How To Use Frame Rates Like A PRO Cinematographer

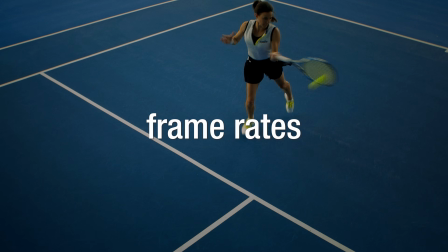0:02 Knowing what frame rate to use for a project or a scene is the fundamentals of any cinematographer.
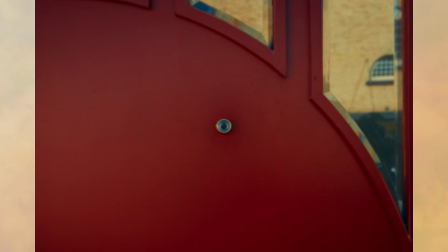0:08 When the right frame rate is chosen, it's more than just a shot, it tells a story.
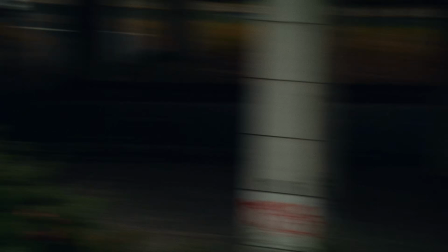0:12 But how do you even choose the correct frame rate, and where do you even start? In this video, I'm going to show you exactly how you can do that by talking about the fundamentals of frame rates and how to choose it in any scenario.
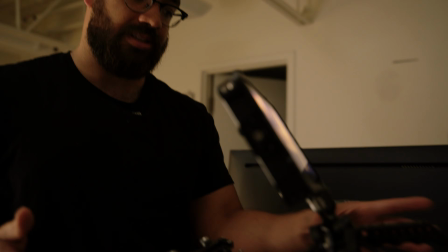0:22 Before we even answer the question, what frame rate should I be filming in, we have to understand two things. Understand what you are shooting, as well as the effects of different frame rates that you choose.
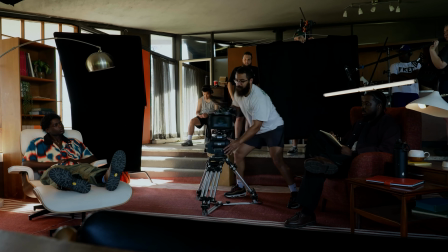0:33 With these two fundamentals understood, you will know exactly what frame rate to choose in any situation.
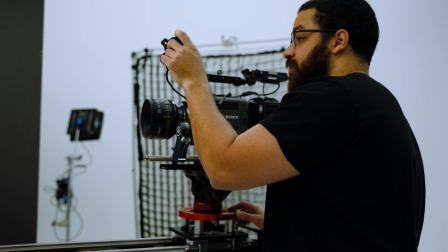0:38 So let's talk about frame rates. Whether you're a videographer or a cinematographer, context is everything, especially when it comes to frame rates.
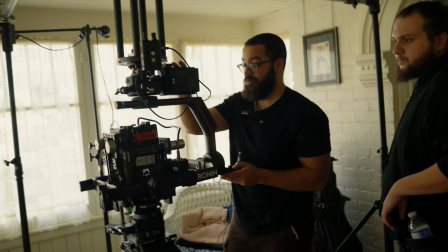0:46 The biggest misconception that people have when choosing a frame rate is that you can just shoot at the highest and slow it down when you need to.
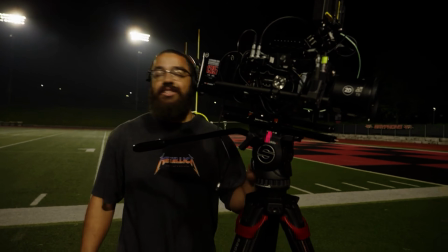0:52 This is wrong and unfortunately something I used to do.
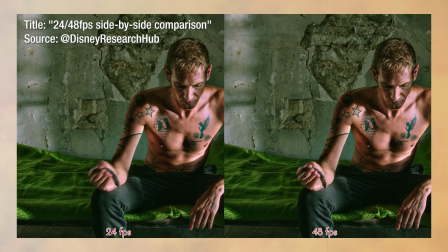0:55 The reason why this is wrong because motion blur that is captured at higher frame rate when played back at a normal speed isn't the same when you film at 24 frames per second.
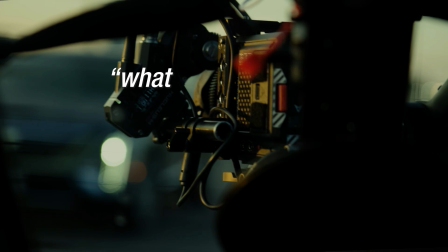1:04 The biggest thing you have to ask yourself when choosing a frame rate is, what am I shooting and do I want this to be slowed down in post? Asking yourself this question before you shoot anything will set you up for success. This is being intentional with your work and what you are shooting.
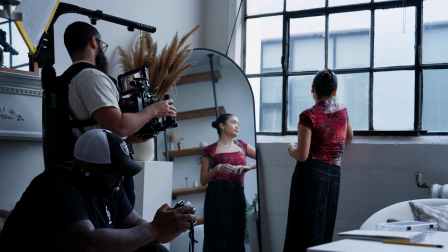1:18 And it is the main difference between a videographer and a cinematographer. With context out of the way, we can start diving into frame rates and exactly what they will do for each of your shots.
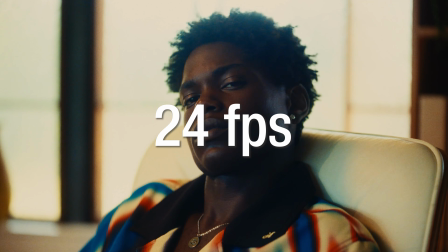1:31 The frame rates we're going to be talking about are 24, 60, 120, and 240.
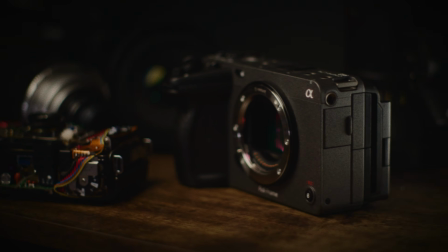1:36 The reason I selected these frame rates is this is what the Sony FX3 is capable of and most mirrorless cameras. In addition, these are frame rates that I use to shoot a lot of our commercials.
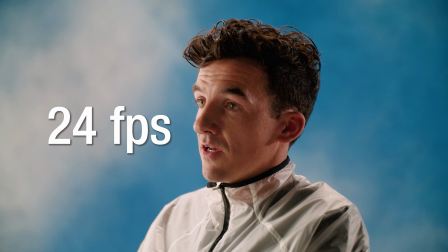1:46 The gold standard and what you should be shooting for the most naturalistic feeling is 24 frames per second. This varies region to region, so check where you live and what the standard is specifically for that.
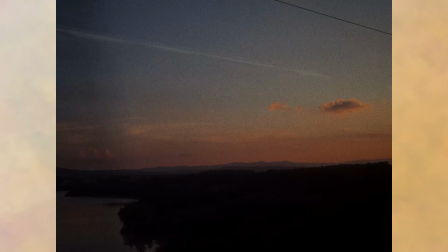1:57 Shooting at 24 frames per second is going to give you the most naturalistic motion blur comparable to what the human eye sees.
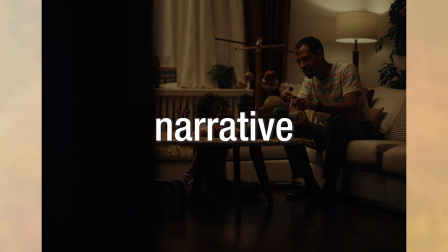2:04 Anything lower or higher, it becomes more obvious. This is used for narrative, interviews, commercials, and basically anything that has to feel natural. When it comes to slowing down moments and making things feel cinematic, this is when we start to go into slow motion and higher frame rates.
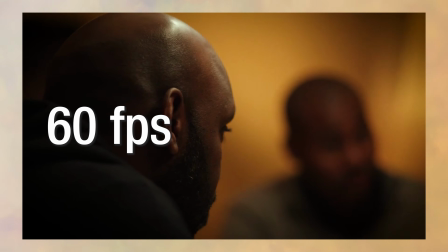2:21 60 frames per second is the go-to whenever you want something to have more emphasis. You want the viewer to focus on the action and feel something. With 60 frames per second, you're achieving that as well as making things feel more elevated and almost like dreamlike.
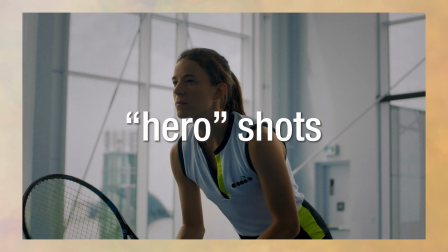2:34 This is commonly used for B-roll, hero shots of characters, big emotions,
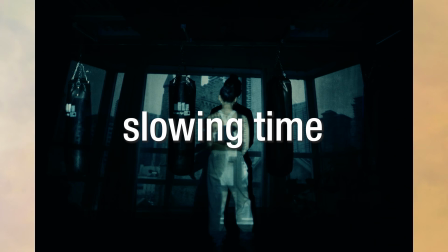2:39 or where you want to slow down time and want the viewer to sit in it for a while. For example, this is done in a lot of music videos.
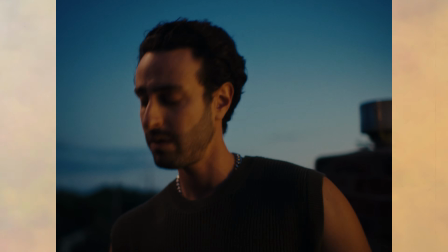2:46 And if you shoot a performance at 24 frames per second, it's a great addition to shoot the same scene without any singing at 60 frames per second. This just adds to the moment as well as capturing the emotions of the person performing so you can cut to it in post. As we start looking anything past 60 frames per second, these are high-speed frame rates and these are used for special cases.
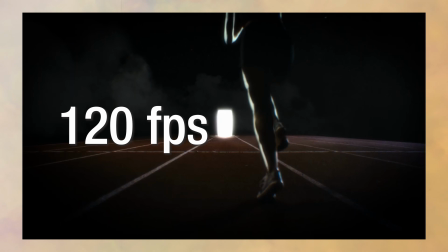3:06 If we look at 120 frames per second, this should be reserved for fast-moving subjects as well as elements.
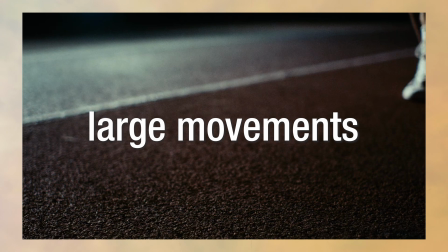3:11 You use this when you want to almost stop time, and this is most effective with large movements like you see in sports. I like to think that anything that can't be captured in 24 frames per second due to motion blur is suitable for 120 frames per second.
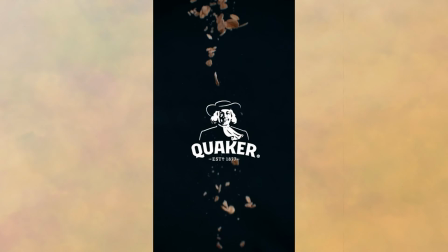3:25 Things like people sprinting on a track, waves crashing against rocks, cereal being poured from a container, or emotions where you want to stop time.
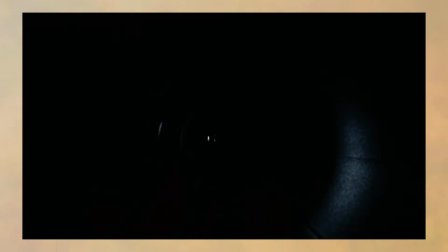3:33 One example of this is a recent commercial where we wanted the viewer to feel distress and isolation that the character was going through.
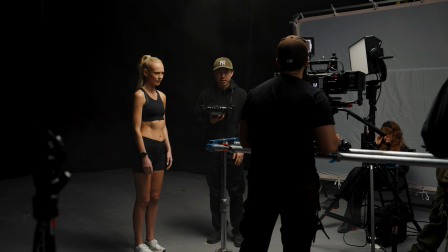3:39 This was a big moment in the commercial, and we knew that we wanted to slow it down and almost stop time with a big camera flash that went off.
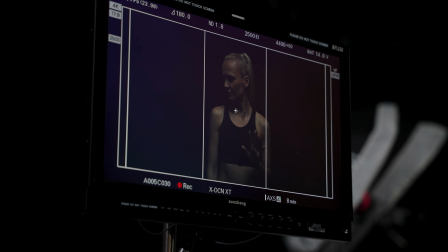3:47 We shot this at 110 frames per second due to the limitations of the camera, but this could be easily shot at 120. But we knew this beforehand because we asked ourselves that question if we wanted to be slowed down, and as well as just being intentional with our work.
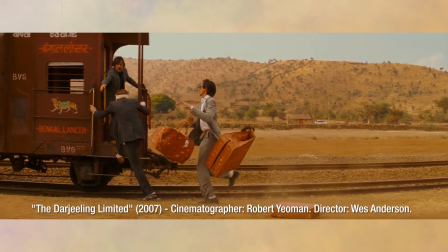4:00 Now that we are moving past 120 frames per second and go to 240, 500,
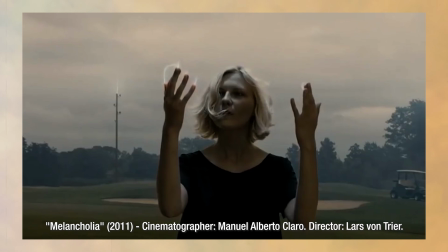4:05 or even 1000 frames per second, these are frame rates reserved for specialized work.